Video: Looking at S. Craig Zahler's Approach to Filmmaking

My name is S. Craig Zoller. I am a novelist and musician and as of 2014, a film director as well.
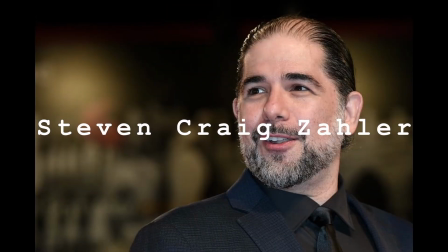0:12 Steven Craig Zoller is a jack-of-all-trades when it comes to being an artist.
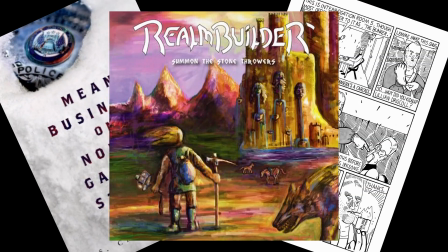0:16 A published author, comic book artist, a member of a metal band, and even at one point a director of photography,
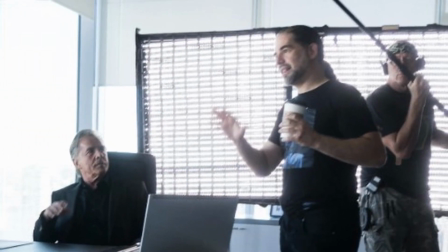0:22 Zoller also takes the mantle of a film writer and director. As of right now, in 2022, S. Craig Zoller has released just three movies, those being Bone Tomahawk, Brawl and Cell Block 99, and his most recent Dragged Across Concrete.
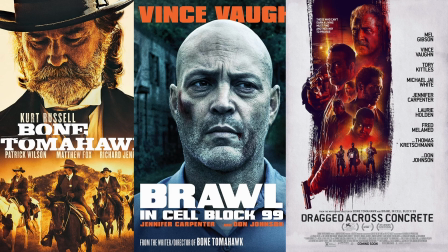0:37 With just these three releases, however, it's clear how much emphasis Zoller puts on his characters, their stories, and the world they inhabit.
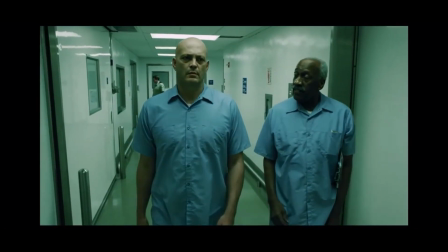0:46 Employing an impartial, minimalistic style within his filmmaking, Zoller is able to effectively provide an unbiased stage for tales of morality to naturally unfold,
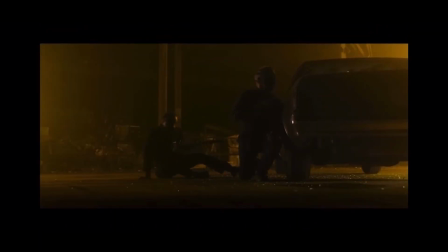0:55 where morally questionable men will go to great lengths to do what they think is right, even when faced with their own doom.
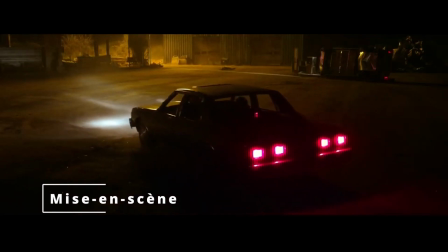1:02 Looking at the mise-en-scene of his work, Zoller is able to make settings that showcase and drive home the story of the characters.
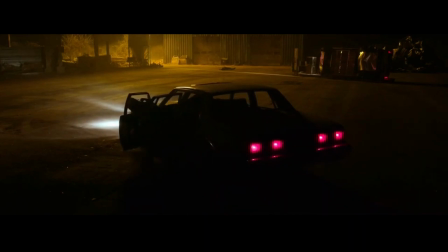1:08 They provide a stage for their plight while also emphasizing the characters' downward spiral.
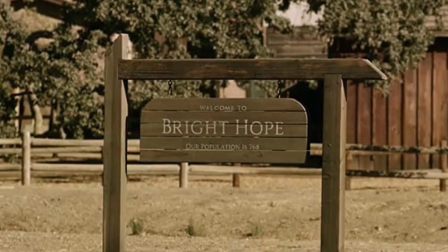1:13 The western town of Bright Hope in Bone Tomahawk feels authentic and lived in, a beacon of relative safety for its characters.
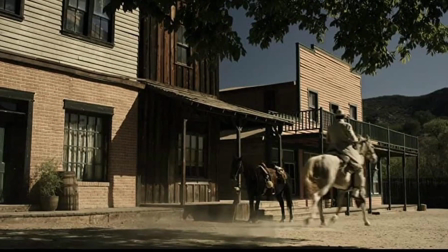1:20 When they're finally on horseback heading towards the villainous troglodytes to save some cherished townspeople,
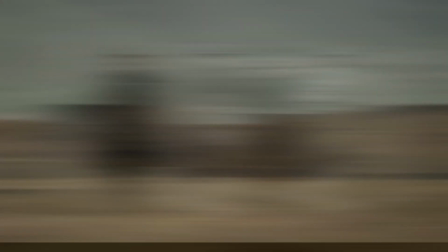1:25 the characters start out in rolling lush green fields, signifying just how close to home and safety they still are.
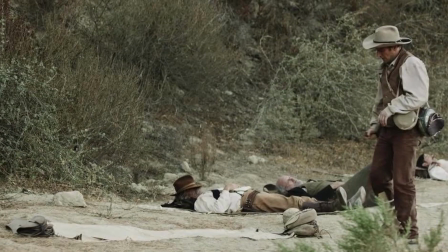1:31 As the film progresses and they approach where the troglodytes live, however,
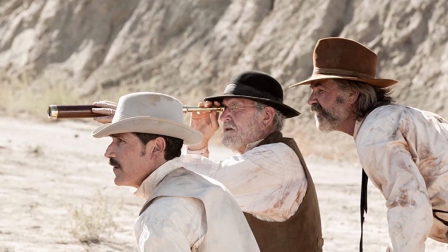1:36 these fields give way to rougher terrain with less vegetation until finally they reach the dead wasteland where the troglodytes live.
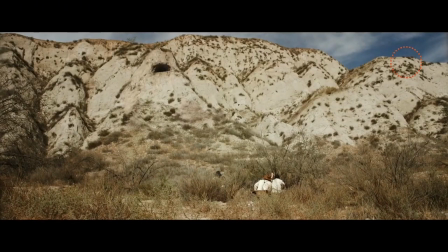1:43 It makes for an effective visual metaphor for for just how far from safety these characters are.
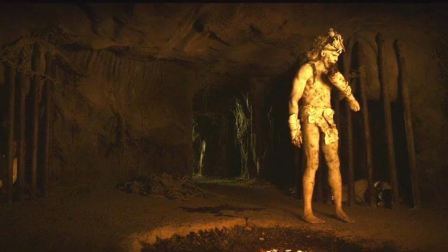1:52 It also makes for an ominous forewarning of the horrors that await them once they're captured, with the dimly lit caves they're taken to being their own personal hell on Earth.
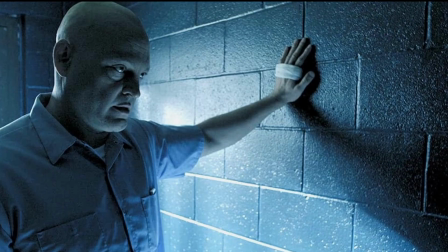2:03 We're ill.
Brawl on Cell Block 99 shares a similar structure,
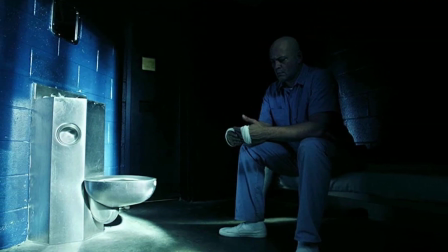2:08 with each new prison cell that Bradley has moved to being worse than the last, until finally reaching his goal, the titular Cell Block 99.
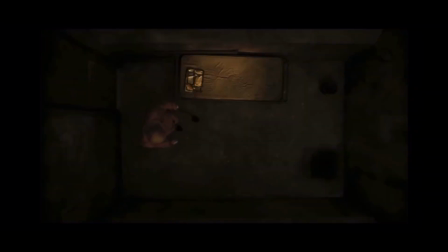2:16 Located deep in the bowels of a maximum security prison, this last cell is extremely dark and dirty, with nothing but a hole for a toilet.
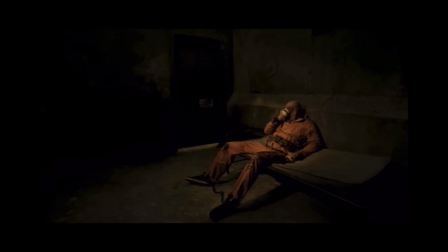2:23 It appropriately feels like an inescapable dungeon in a castle, and it's a great visual cue for just how far Bradley has fallen.
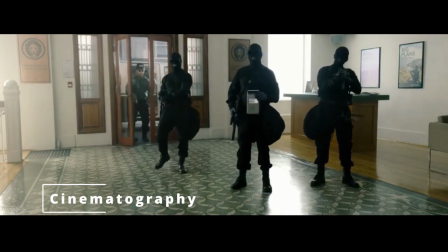2:32 Wanting to put a clear focus on the story and characters on screen, Craig Zoller's camera work shoots everything effectively without any flashy techniques.
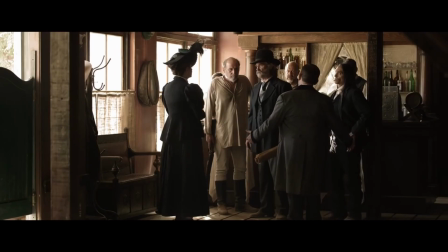2:40 Characters regularly converse with one another in medium shots, while full shots are used to establish and expose their positioning in a scene,
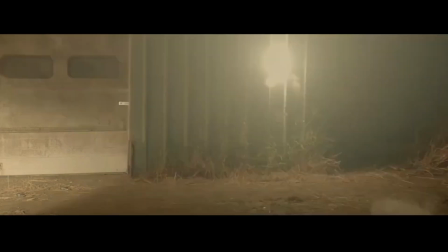2:47 or to show some sequence in its visual and impartial entirety. This usually pertains to any violence that's in his films.
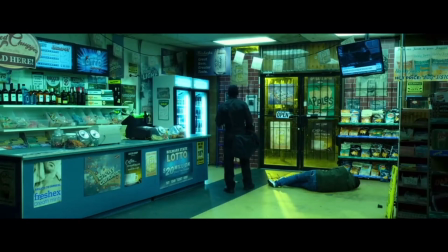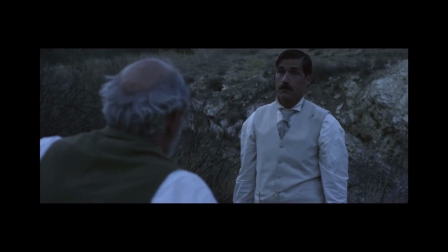3:00 He also uses multiple perspectives to combine the shot types, with multiple characters being on frame at once at different distances from the screen. Occasionally, he does implement dolling or tracking shots to follow character movement, like when Buddy is walking through the various prison hallways.
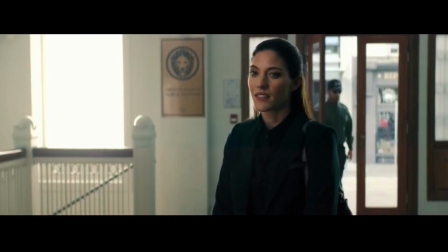3:16 Rarely does Zoller break from these camera techniques, however.
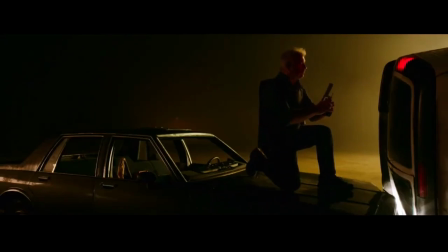3:19 Rather than having the camera work liven the movie up with certain style, he uses it to simply show his stories as they are in their purest form.
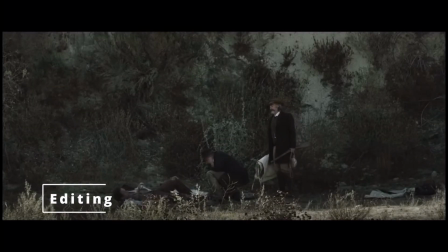3:27 This camera work, of course, works in tandem with the editing of his films, which is just as dedicated to showing the story without distraction.
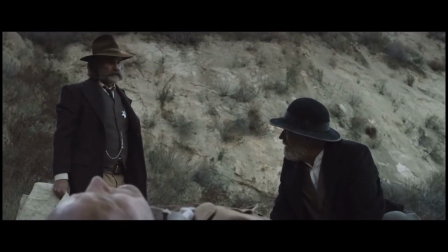3:34 Rather than stylistic flourishes or regular quick cuts, Zoller's films instead are filled with longer takes.
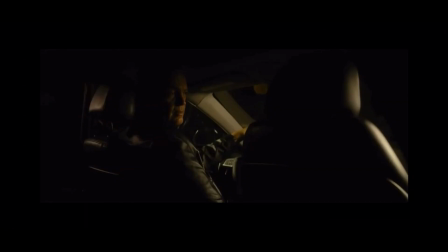3:41 Characters are allowed to do actions and exchange dialogue uninterrupted. In general, my philosophy with how to pace things is, have it on screen as long as it's interesting.
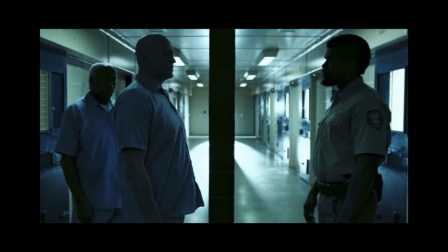3:53 With characters regularly sharing the same shots, it's easy for the exchanges between them to happen in one continuous take.
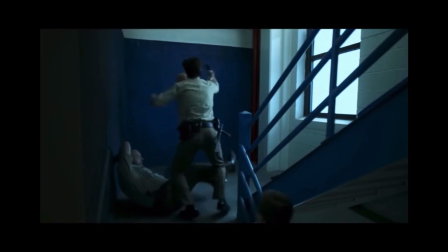3:59 Certain sequences of violence are shown in a similar fashion as well, capturing the weight of these events in real time.